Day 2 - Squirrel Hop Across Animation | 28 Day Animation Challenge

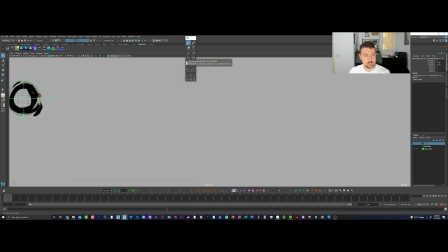[24:45]
And kind of roughly brought the reference to the size of the ball. And we can kind of quickly block out this ball that's going to hop in and then hop out of frame. So I'm going to start just with the main controller here. set a key on frame 1 and go to all the high and low points.
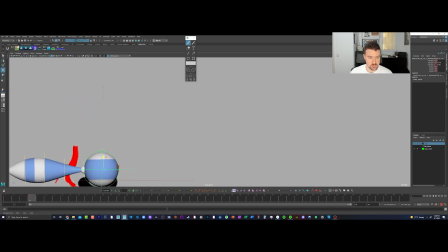[25:03]
So we're working still very much in a pose-to-pose manner. So key poses first. This process should go pretty quickly because we did a good job planning it out. So the animation should be a lot faster to pull off inside of Maya.
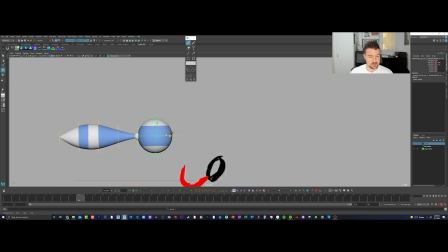[25:19]
Of course, if you're 2D animating, that's maybe the planning phase that we showed off was, you know, like your refining pass where it's like almost done already, because you maybe went a little bit more detailed. You're used to just drawing that stuff out for everything.
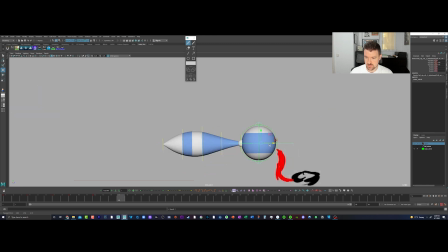[25:39]
So low point, high point, and I'm adjusting where the ground is here so that it's like, because this is our camera view. Like I want to see the ball kind of hit the ground here. I don't want to go out of camera view, even though our reference is.
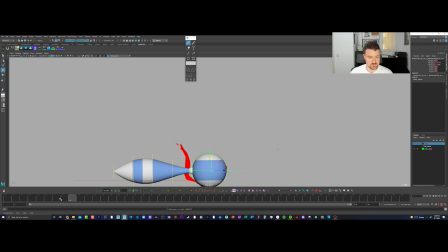[25:58]
I'm looking at the timing here. It's a little bit off there. We didn't account for that timing being equal in terms of both sides of the bounce. And then he's going off frame after this swirl.
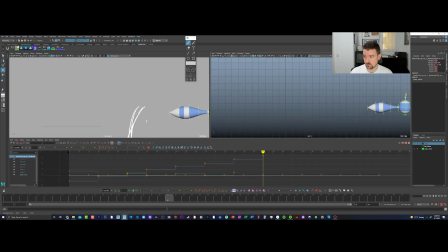[26:16]
So I'm gonna just pop out here and go to the left camera view to kind of work on that. And maybe we can make him kind of go a little bit quicker here,
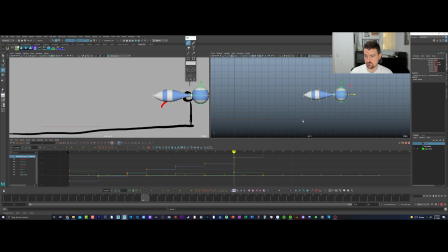[26:34]
trying to keep the distance the same from like the start of the jump to the landing. We'll just make this a bit bigger, a bit faster than the other ones. You'll feel a little bit maybe zippier at the end because of that.
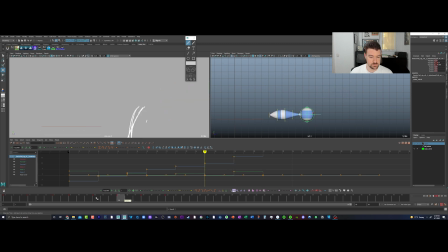[26:50]
We might give ourselves a couple more frames there. Boing.
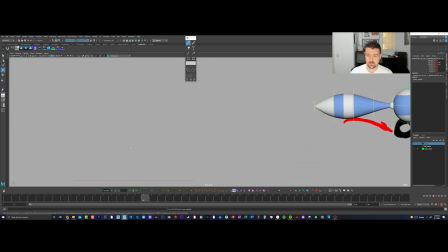[26:54]
But he's just trying to get him off frame without adding another bounce or something. So he's going to be quick there. Okay. So now we've already got a rough, really rough setup for our ball bounces.
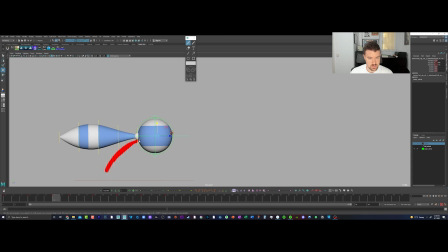[27:11]
We are going to adjust the timing, which is going to throw off that tail animation that we planned out. But that doesn't make your reference worthless. You can still follow it, and you can make it easy for yourself if you grab the reference and you actually animate it.
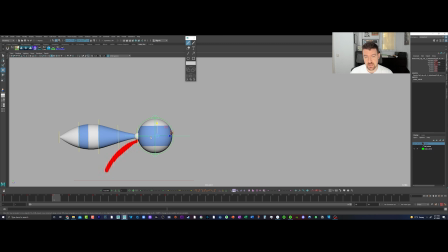[27:27]
So you animate the image sequence to be at the same timing that your animation is, and then it's continuing to be a good guide for you. I'm not going to worry about that here. I'm going to show you another tool you can use in Maya to even just plan your shot out here or to handle any overlap. But we'll get to that in a minute. So
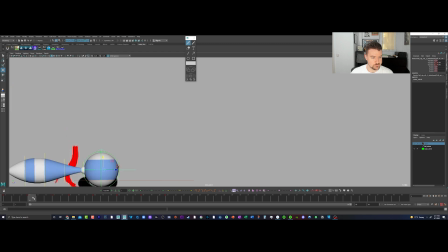[27:47]
we do want to have a stretch frame where the ball is already on the floor here for like by where frame 4 is, because it's stretch for contact and then squash and then it's off. So I'm gonna go ahead and copy frame 4 to frame 3,
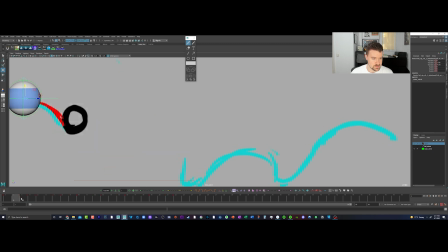[28:06]
and I'm gonna give some extra time there because that made that bounce really, really fast if we have that. Okay. And then similar deal here for the other bounces.
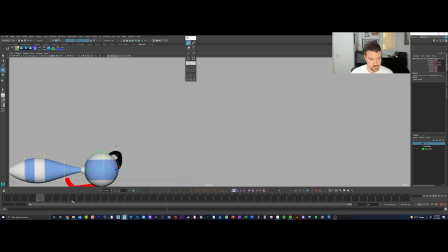[28:22]
I'm just going to add a frame into those landings. So go into the next landing, copy that to 216, and then add a frame.
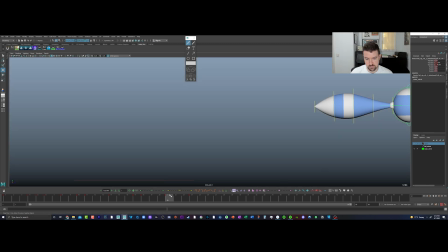[28:37]
And I'm just going to turn off the reference for now because it's probably going to get distracting. And then same deal, copy the frame, and maybe we'll do the same deal there. Take off.